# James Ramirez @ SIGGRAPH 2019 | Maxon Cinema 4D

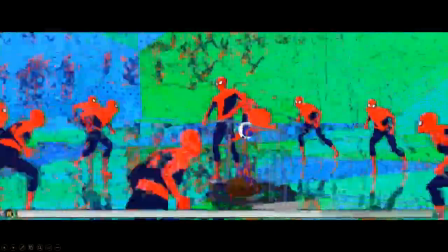2583s
and we go towards this end section you can kind of see like how the different colors are being treated throughout how some of them are
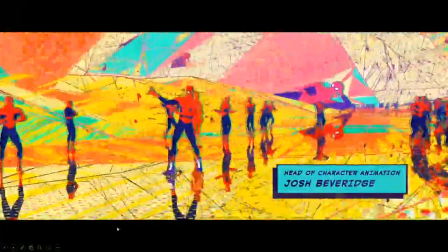2591s
have this halftone effect and how we're able to kind of especially once we get into here if i can pause this you can see that you know those
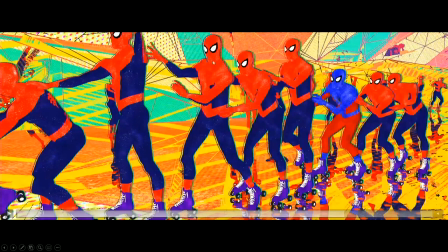2599s
line passes are being brought on top of everything the characters have this grit layer that is being you know kind of screened on top and matted to just
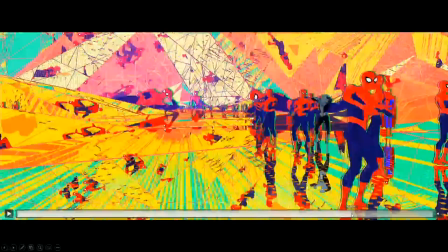2607s
them not the environment and we're able to kind of go in and color you know different segments of this environment and you can see how there's reflections like all of this is reflective you can see like the speed lines So kind of, although it looks like this kind of cacophony of like chaos, it actually is like, you know,
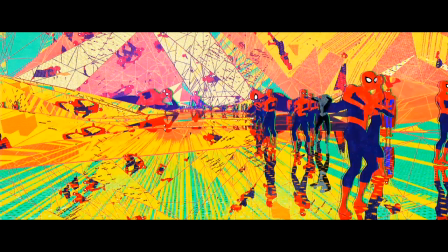2624s
very formulaic in what we were trying to do and how we were trying to accomplish that. But really it was just a matter of like figuring out how to make sure we could dial all that in and make it live within this kind of multiverse.
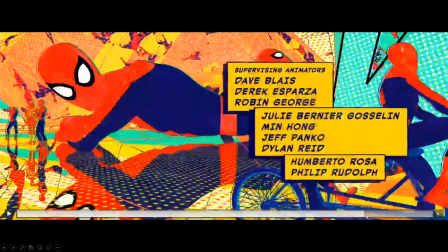2638s
Yeah.
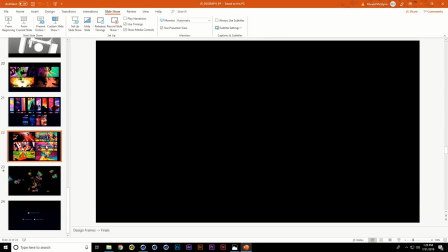2641s
And if I jump back.
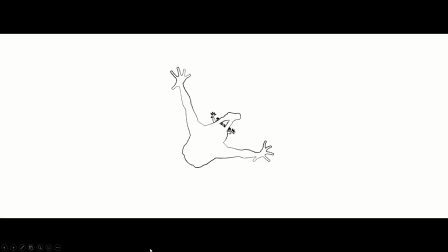2645s
and so here's kind of like what a compositing breakdown of that so as I was kind of showing you what those render passes were doing this is what a kind of quick time of what all of those look like rendered and then kind of and then in a second is going to show
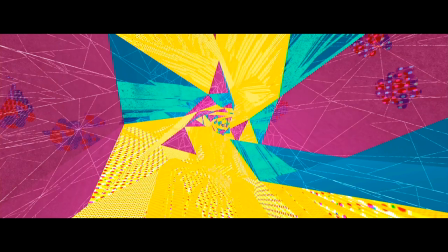2659s
you what all of those look like as we were combining it inside of comps or using RGB passes to bring it into you know specific faces and
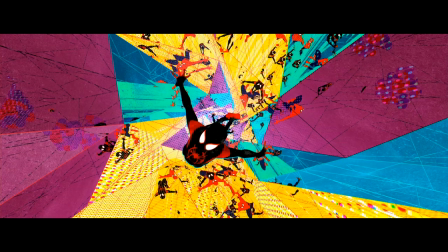2666s
specific areas and you know bring it in the character reflections to where we want using Z depth to kind of give some fall off as it
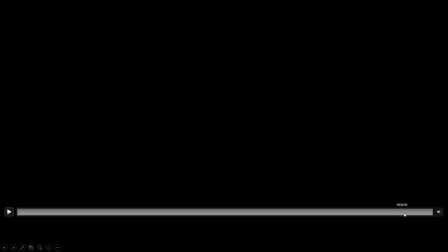2673s
moves away from camera and then using a little bit of a sketch and tune there to give the characters like again
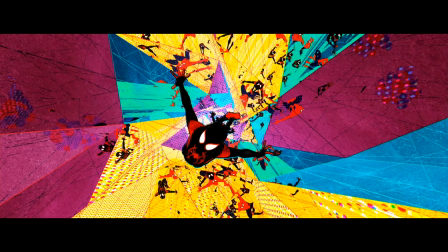2681s
like going back to those design frames where we were kind of giving them those rough edges by using the sketch and tune we're able to kind of give that like a rough quality to our characters and you know it wasn't something that we wanted to use over the top because it's something that you can kind of notice
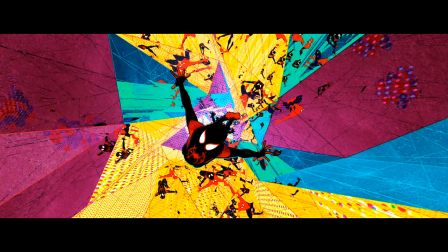2695s
immediately and you just didn't want it to look like a stock effect but you definitely wanted it definitely is a part of that comic book vernacular so it's something that we we wanted to include and then you can kind of see the character offsetting where inside of uh you know cinema where we were taking those different color passes and just kind of slightly offsetting them so there was a little bit of misregistration so that everything didn't feel perfect and
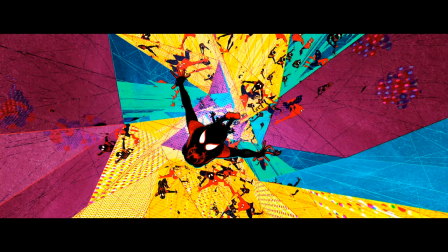2715s
it kind of felt back to this kind of more tangible quality that we were looking for in our sequence
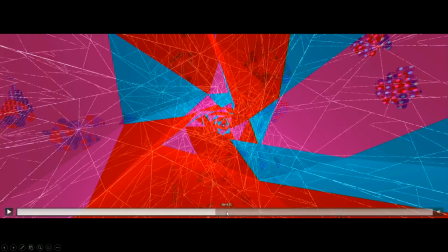2721s
and then with that i'll just kind of play oops i won't play this i will uh
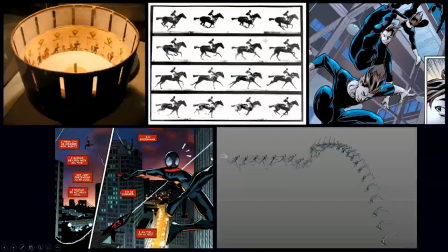2726s
play the rest of that title sequence that I cut off so you can see that.